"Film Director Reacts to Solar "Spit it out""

Good morning, and today we are checking out something that dropped yesterday, which is Solar's Spit It Out. And what I'm hoping from this music video is that Solar is a firework vocalist. I'm hoping that whoever wrote the song gave her a chance to really exploit and show off those firework vocals.
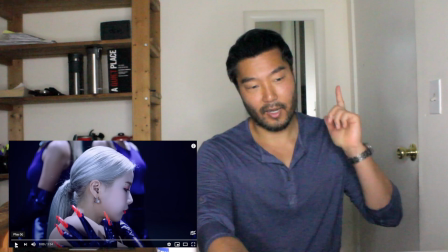15s
So let's check this out, and action.
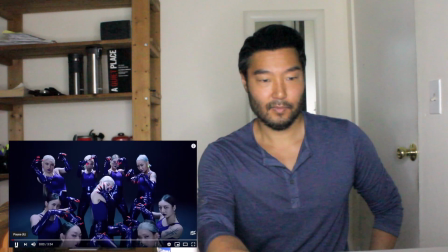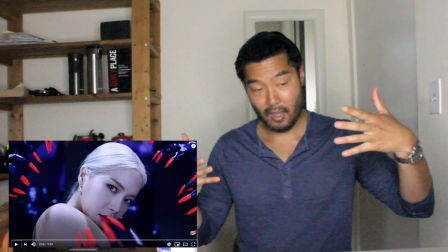24s
Right off the bat, this is great framing. You notice how all these nails are pointing inwards like arrows right to her face.
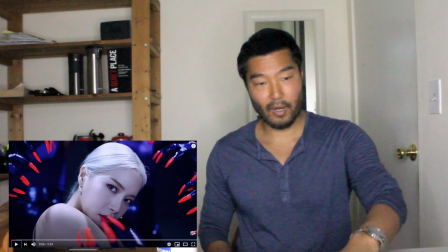30s
Good framing.
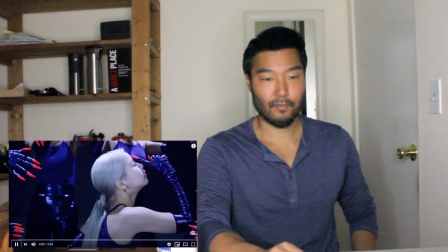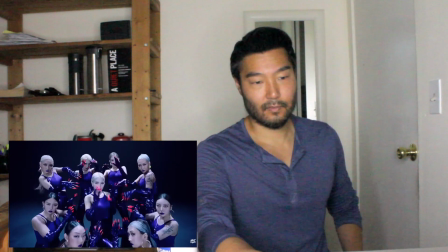Good aspect ratio change. It's like you're closing your eyes, closing out a section of the scene. Now we're starting again.
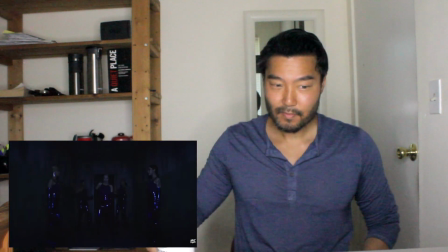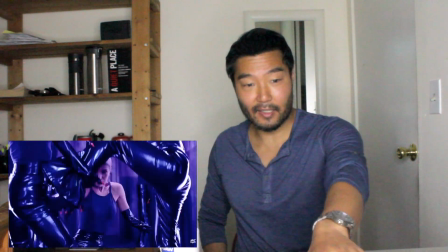55s
This lighting in the front is amazing. See how shiny and the lights are reflecting off all these pants and stuff?
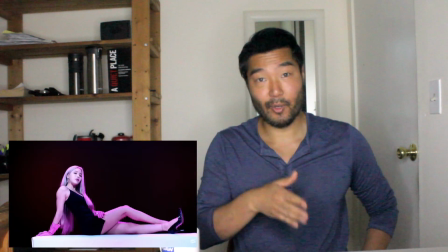61s
And they're using a lot of strobes in the beginning so they're already creating a lot of texture. Hopefully it goes somewhere.
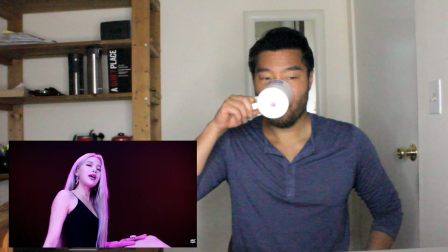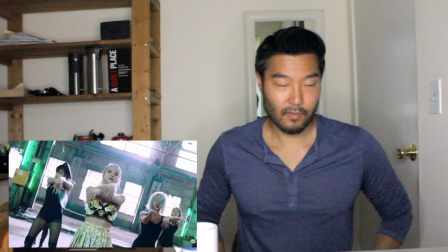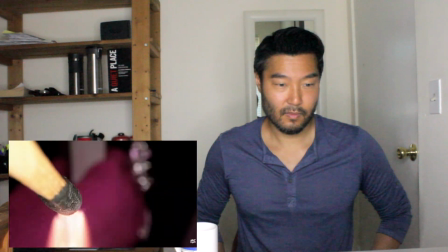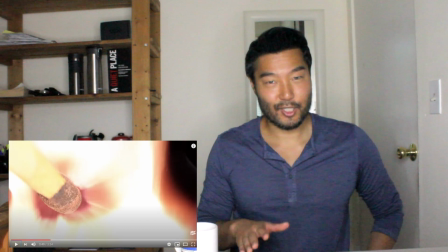81s
Great shot.
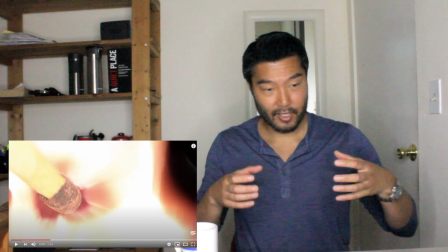83s
Most cameras are kind of, you know, the thick body here like my Canon right there and then there's a lens and so you would have to hold
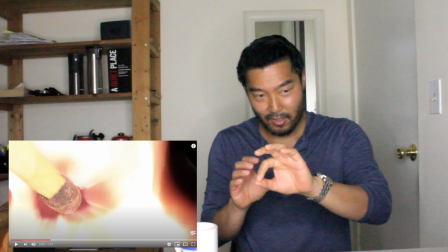91s
someone have to hold the match right by the lens and tilt it slightly in or else it would have to be more like this and it'd
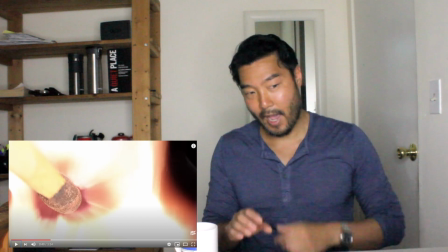98s
look more perpendicular to the lens so if someone had to do that it has to be a macro lens to get that shot super good
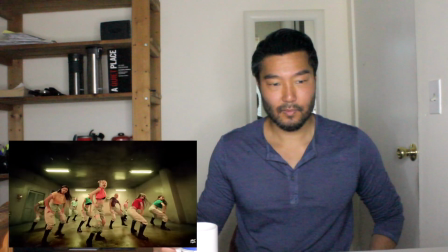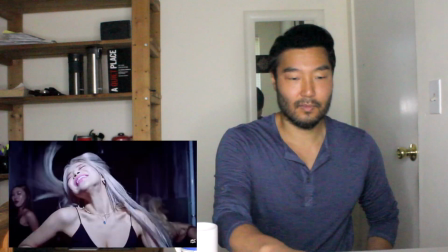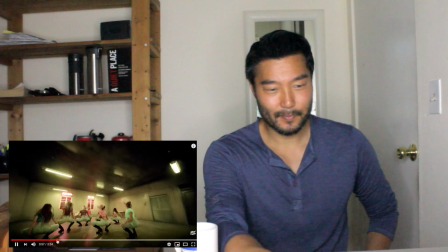120s
hmm I think this is a shot on a GoPro you can tell hold on you see how the corners are a little bit warped here and sort of like a fisheye.
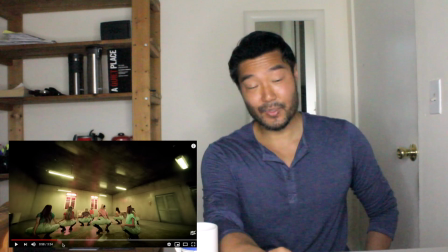130s
That's kind of something that's wrong with GoPros. That's why I never use them and for some reason they shot this on a GoPro.
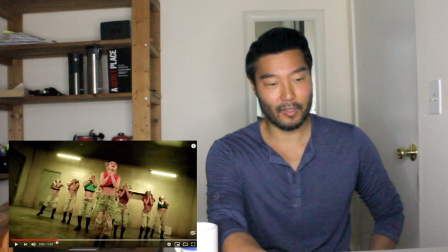136s
Okay.
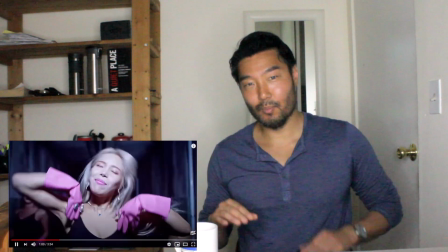140s
Yeah. Maybe it wasn't a GoPro but somehow they put an effect to make a fisheye for some reason.
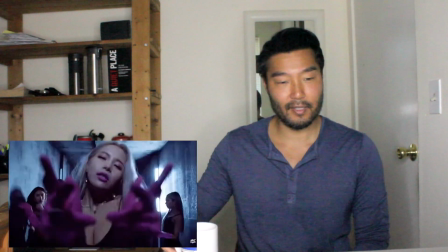146s
I don't know why they did that.
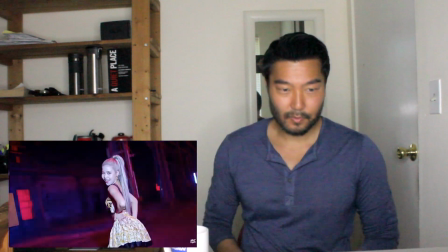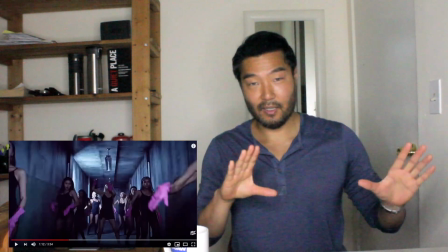155s
Are you guys noticing they're pushing in and out a lot from her instead of moving side to side? They're doing a lot of push ins and outs.
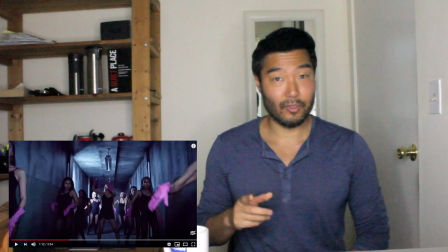161s
I wonder if it's because she's a solo artist and what they're trying to do is just really keep her in the
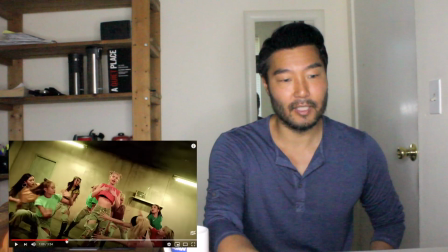166s
center of the frame the whole time check it out back up a little bit they
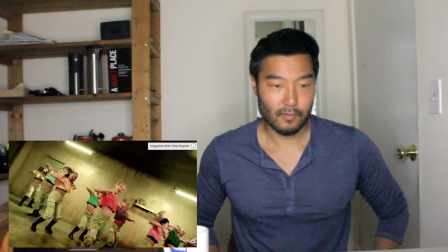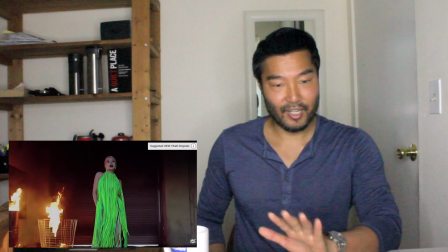178s
spent a lot of money on this there's a lot of scenes high production value it looks amazing is
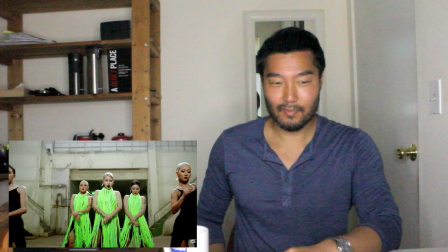184s
that a dress super cool oh okay
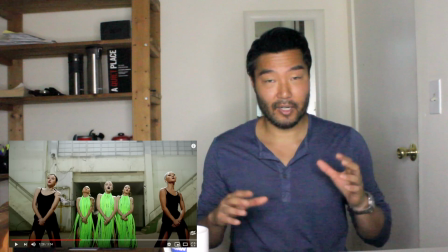191s
this framing here is awesome if you notice here that um for one it's a very industrial area and it's light and they look very dressed up and they're
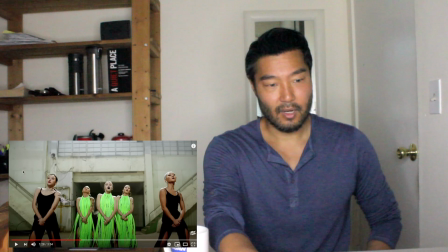199s
wearing dark so it's a high contrast. Also if you notice here these stairs are pointing right down towards the middle so your eye line goes right down the middle to her.
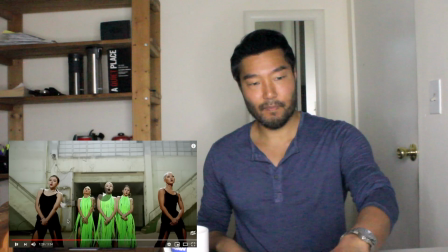207s
It's very good composition. Such
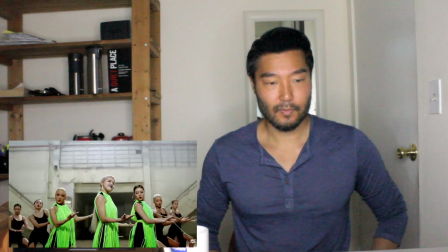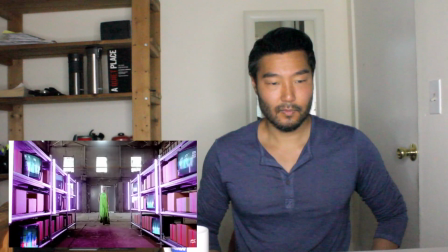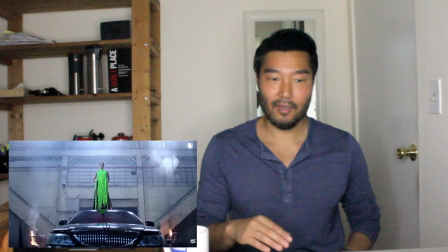220s
a cool location. That huge industrial complex. There's so much depth. It's the same area and they just change and put a car in there.
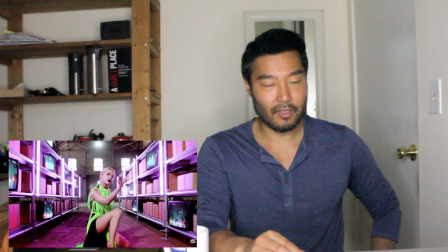229s
This all might be in the same building just different parts of the building. Yeah it's all in the same building.
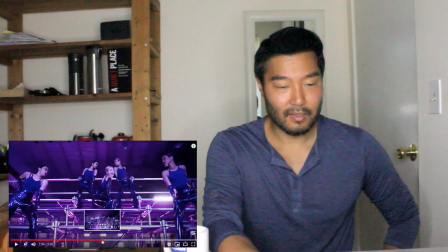235s
yeah it's all in the same building. so you notice these uh these windows the shape of these windows back here it's the exact same shape of the windows here.
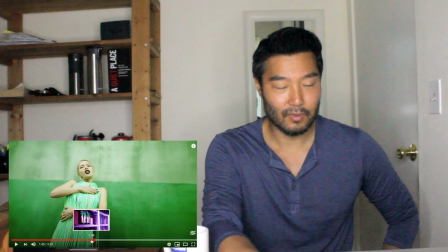244s
oops.
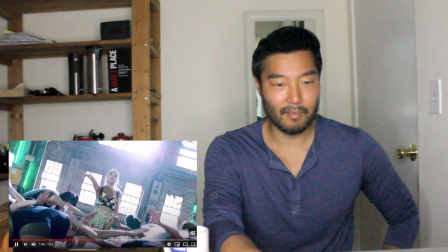250s
here. the same windows.
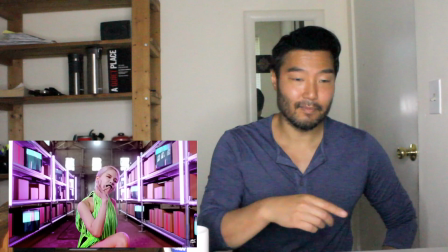255s
and why not? hey there. it's such a cool area.
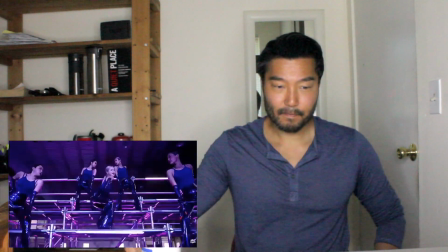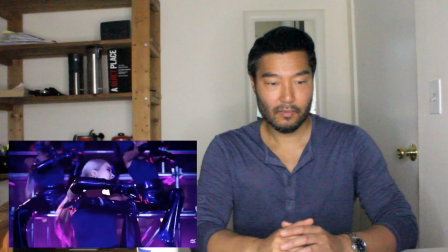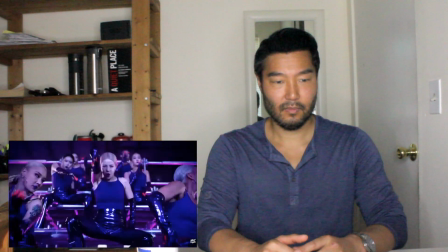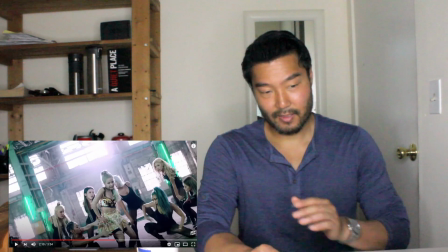276s
so on the yeah yeahs where she moves her hips is she the only one who does that? because if so that's really great. let's look at it again.
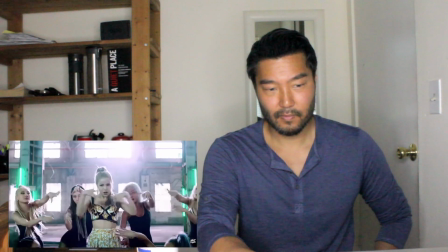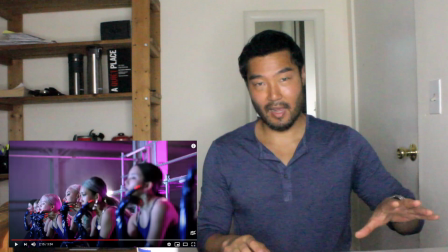290s
really like this almost profile shot because it shows all this depth and it's a real textural difference because everything has been straight on so they're using
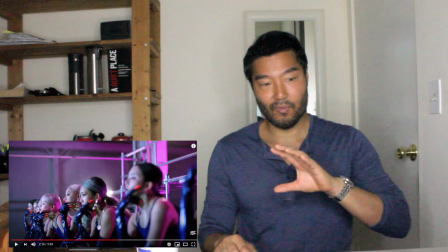297s
this one shot here to show sort of more of a profile and they do this contagious where they are well the reason they're doing this is they're
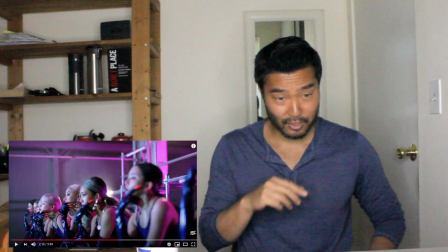304s
showing each one of the persons doing this thing with their hand and dance they called it contagious it'd be cool if they
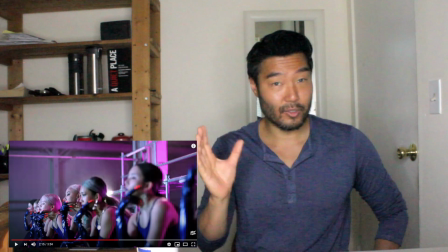310s
use this shot from here on out where they use sort of a three-quarters shot as well to kind of mix into things we'll see if do or not.
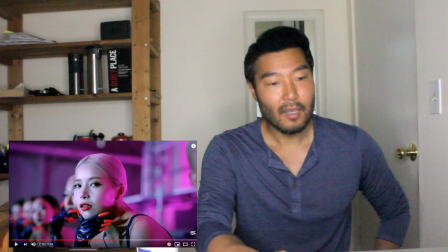318s
Seeing as they start adding it into this. This is a beautiful shot. You know she's looking right at the camera and this three-quarter shot gives you the depth of all these people fanned out in the back looking at her in shallow focus. Would have been better if she was slightly over here to give it more depth because now you have all this empty unused space over there.
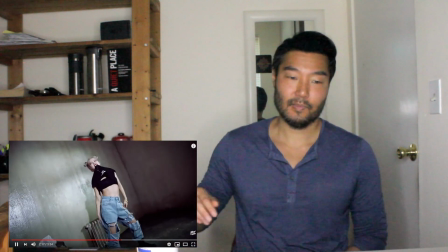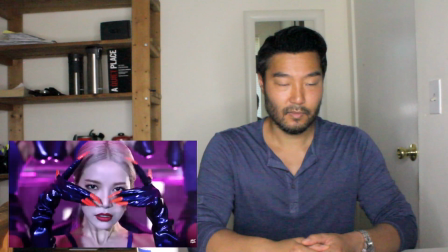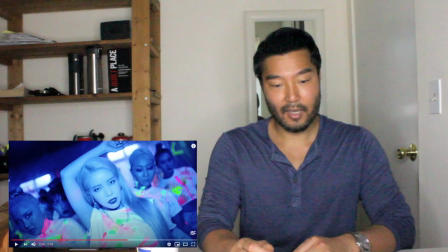346s
Creating more texture by just changing the scene here with the black lights.
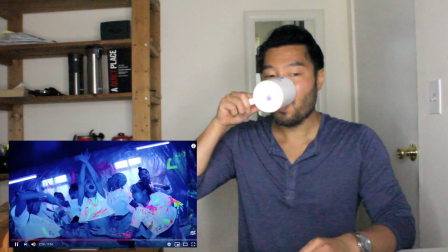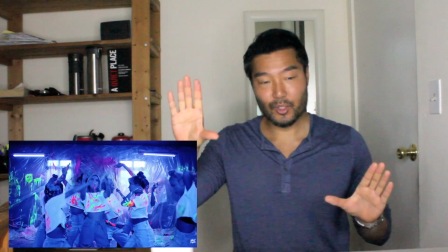357s
You notice all the angle switches of the camera. Usually in TV and film that's done to show that things are off.
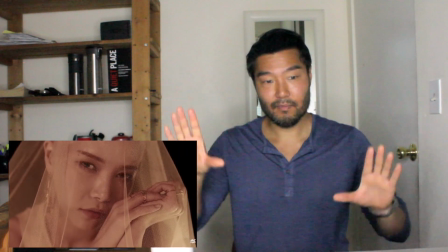362s
It's called a Dutch angle. But here they're just using it to show that texture.
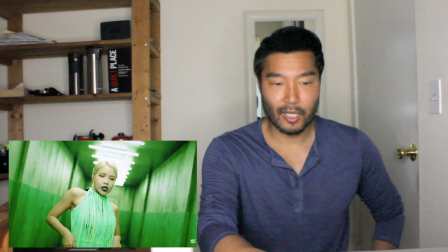370s
It's very shallow. Focus on that.
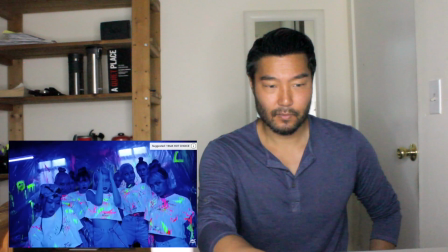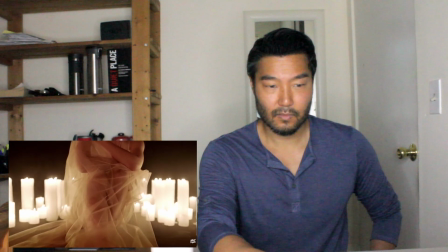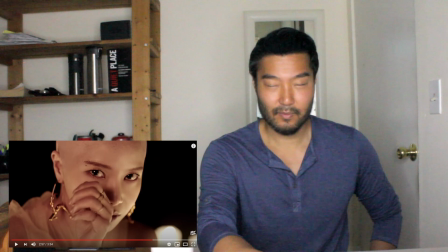383s
Is she bald? She looks bald. She can't be bald.
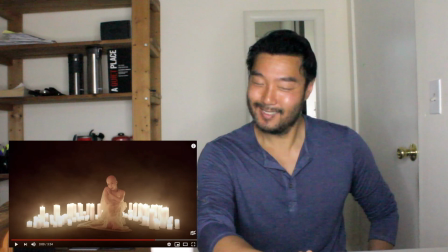390s
She is bald. Okay. I was gonna say she looked kind of bald.
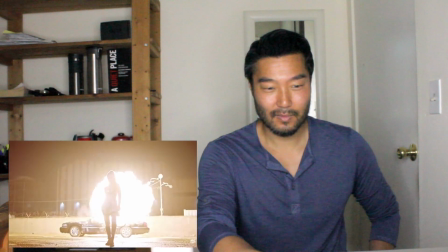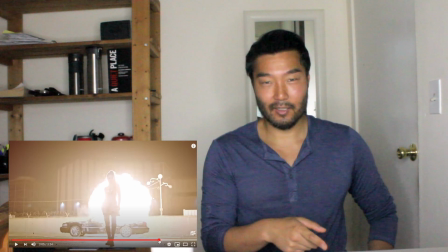403s
I wonder... I wonder if this is outside of the parking lot of the same complex.
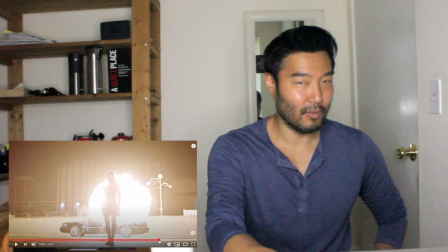411s
Probably was.
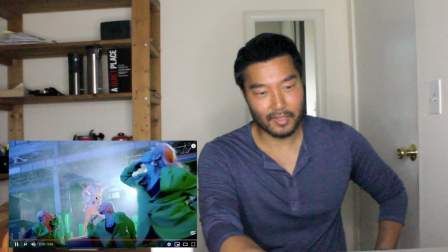415s
Yeah, it's the same place. They just keep on redressing it differently.
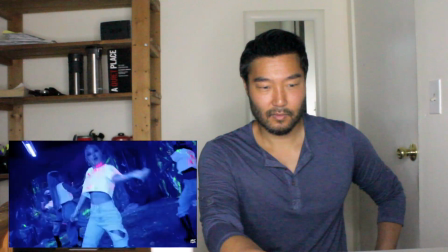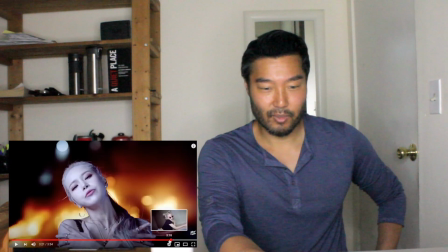428s
Such a pretty shot.
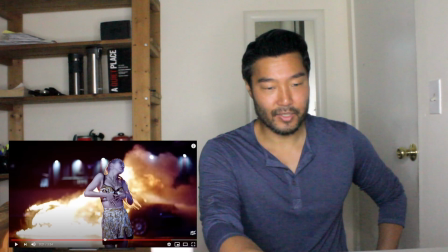433s
She's so well lit. They probably have some bounce boards on her and all that fire in the background. Wish she was a little bit more here to the right, but wow, beautiful shot.
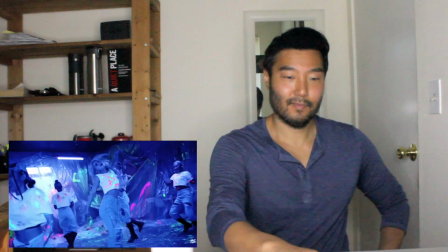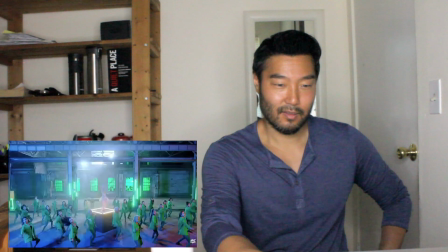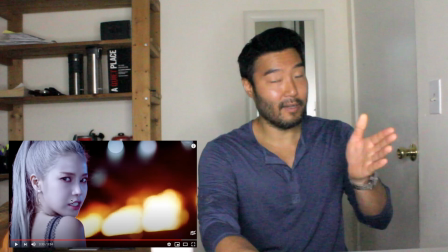457s
Yeah, it's so good. She's over in this frame, this side, And then all the red is over here from the fire.
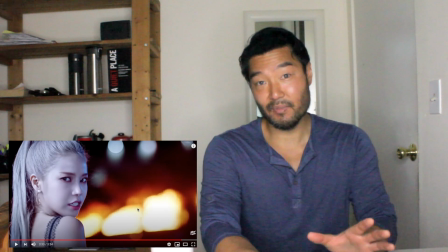464s
This is really great framing. It's more traditional TV film framing and she looks beautiful.
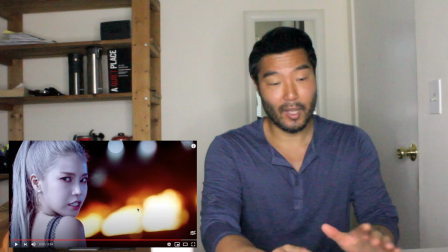469s
They really light her well. She's a pretty girl.
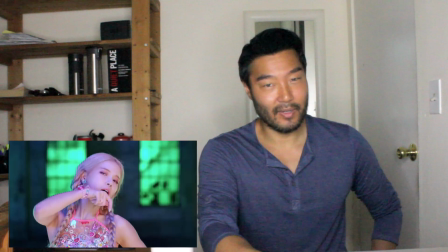474s
It's my favorite shot.
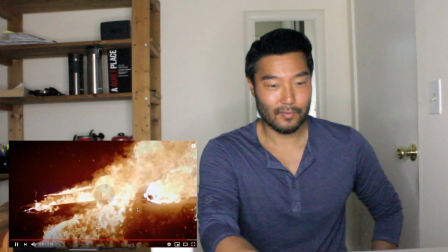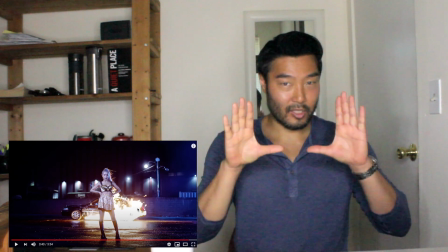483s
This is the end of the video. What I'm hoping is is that they'll do a close-up on her to kind of have you really connect with her before the end.
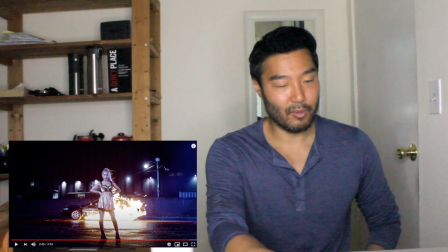489s
I'm sure they will.